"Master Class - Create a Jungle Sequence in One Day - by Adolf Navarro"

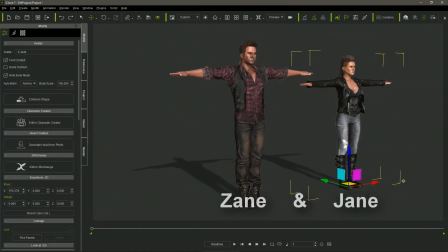(4:21)
For the explorers, I used Zane and Jane, standard characters provided by Icon.
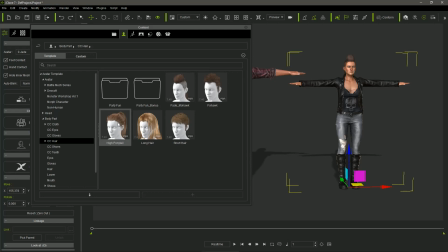(4:28)
I didn't even change their clothes, just replacing Jade's original pan crest for a more traditional haircut.
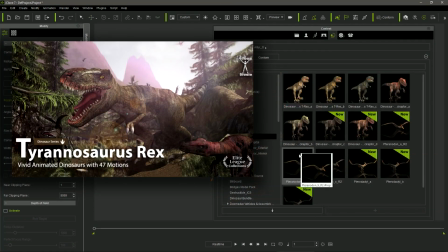(4:37)
I used the two Rex and the pterosaurs of the dinosaur bundle from Revolution's content store.
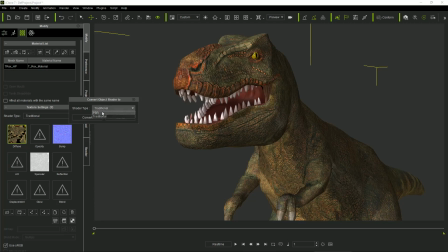(4:45)
I tweaked the texture maps a little, converting them in PBR and adjusting the rawness map
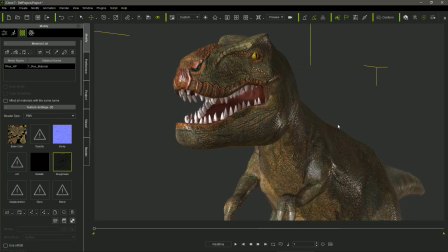(4:53)
to get the shiny aspect in their skin caused by the jungle humidity.
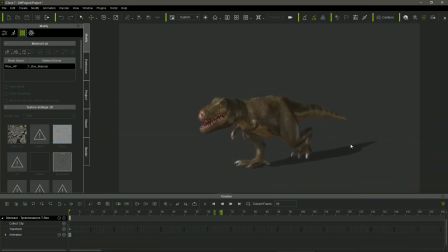(5:00)
All these dinosaur models have embedded performs that can be activated and concatenated in the timeline. So, to animate them is very easy and fast. In any case, we can always edit the motion clips created by the Performs, using iClone's Edit Motion layer.
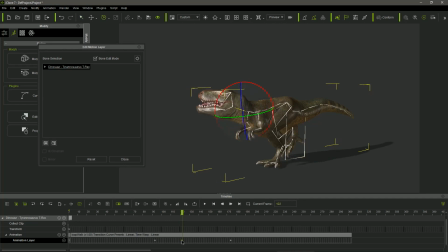(5:20)
Any manipulation in the model bones is recorded as a key in the timeline and added to the motion. We can even save all or part of the motion clip with the modifications,
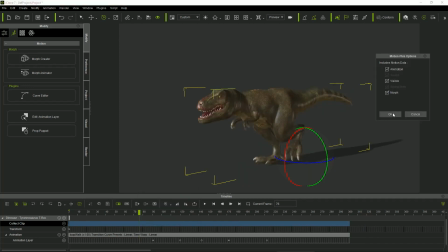(5:32)
in order to use them again in other sequences I also use the adventure four
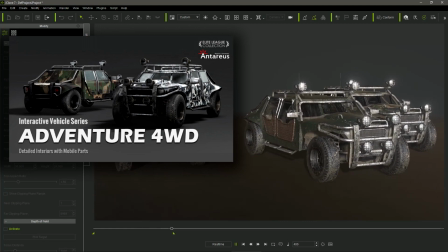(5:38)
wheel drive car from the interactive modern vehicles pack choosing the green version
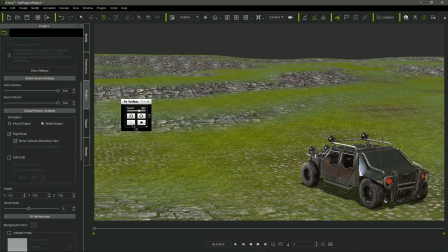(5:44)
with the open doors these vehicles have a great advantage as they can
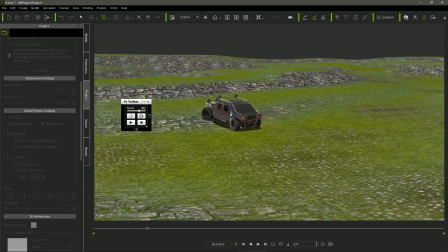(5:50)
be actually driven over Eiklund terrains using their embedded Lewis Creek controllers automatically recording the resultant motions but I will explain it in detail later.
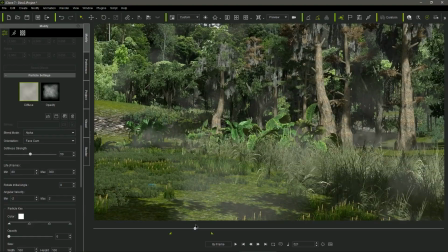(6:02)
I also add several particle effects.
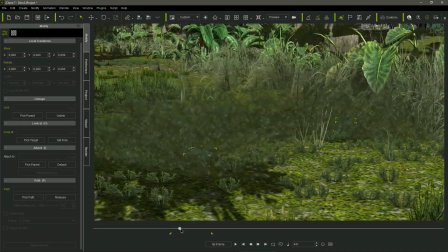(6:05)
The jungle fog and the debris expelled by the car when running are standard icon particle effects,
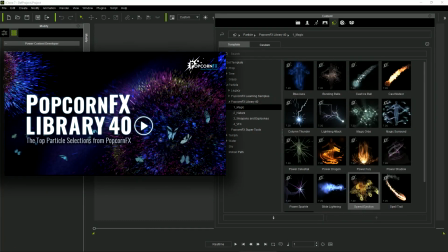(6:12)
but I also modify the original speed ejection effect from the popcorn FX library 40 pack.
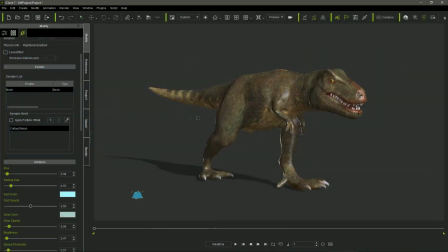(6:20)
This effect can be linked to any mesh that when moved projects the particles with inertia and I use it to simulate water splashes ejected from the T-Rex
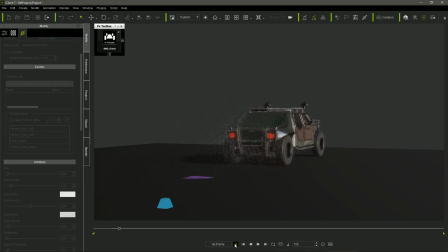(6:33)
and the car wheels and finally I use an old water still very effective effect from the natural phenomenon effects pack number two to simulate the
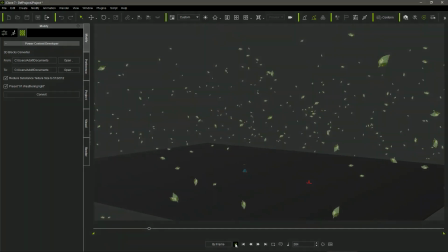(6:47)
leaves falling from the trees the
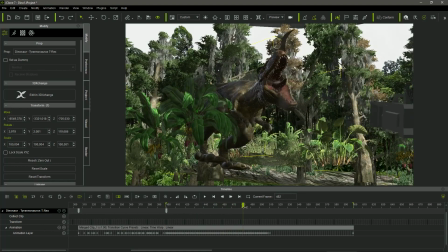(6:53)
first scene is very simple I just placed the camera in the set and animated the dinosaurs using their performs.
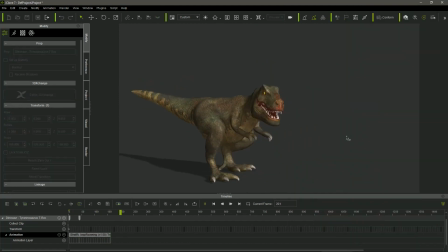(7:01)
I applied several performs one after the other. Then I selected all the clips in the timeline and merged them in a single one, expanding its duration, getting a slower motion.
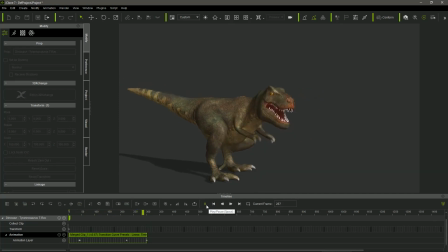(7:15)
It seemed to me that the animation looked a little robotic in the areas where the motion clips were merged. So I used the sample animation clip tool to get all the motion clip keys.
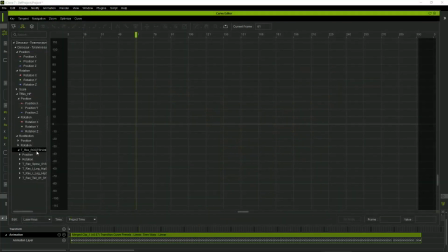(7:30)
After doing this I could use the curve editor plugin to optimize
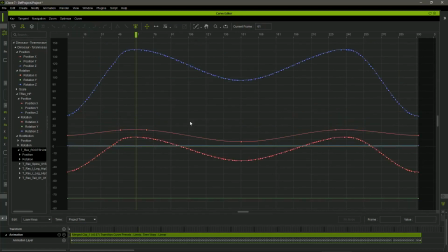(7:36)
the number of keys getting a smoother and more natural motion.
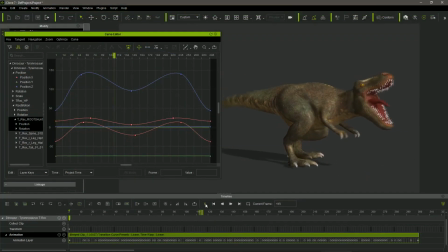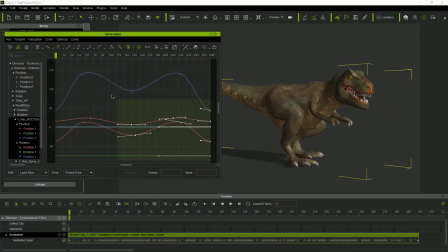(7:46)
If necessary we can select keys in the curve editor and
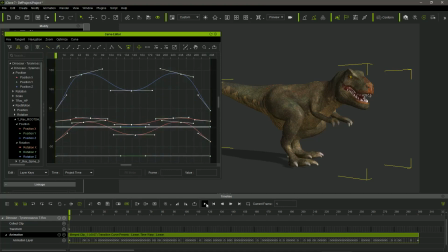(7:51)
change their tangent values in order to get even smoother motions.
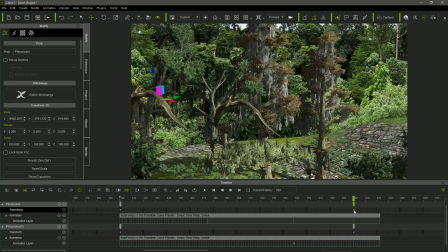(7:58)
I created two transform keys for the pterosaurs, setting their position at the beginning and the end of the clip,
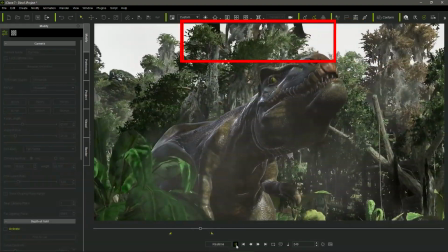(8:06)
and taking care that the animals were visible in the shot. Both of them used the same performance,
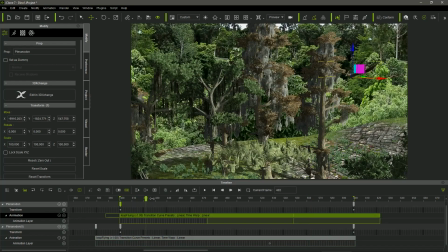(8:13)
but I displaced one of the motion clips in the timeline, so they seemed to have different movements.
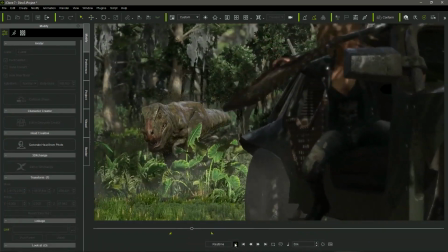(8:21)
In the second sequence I also had to animate Jade entering inside the car while closing the door.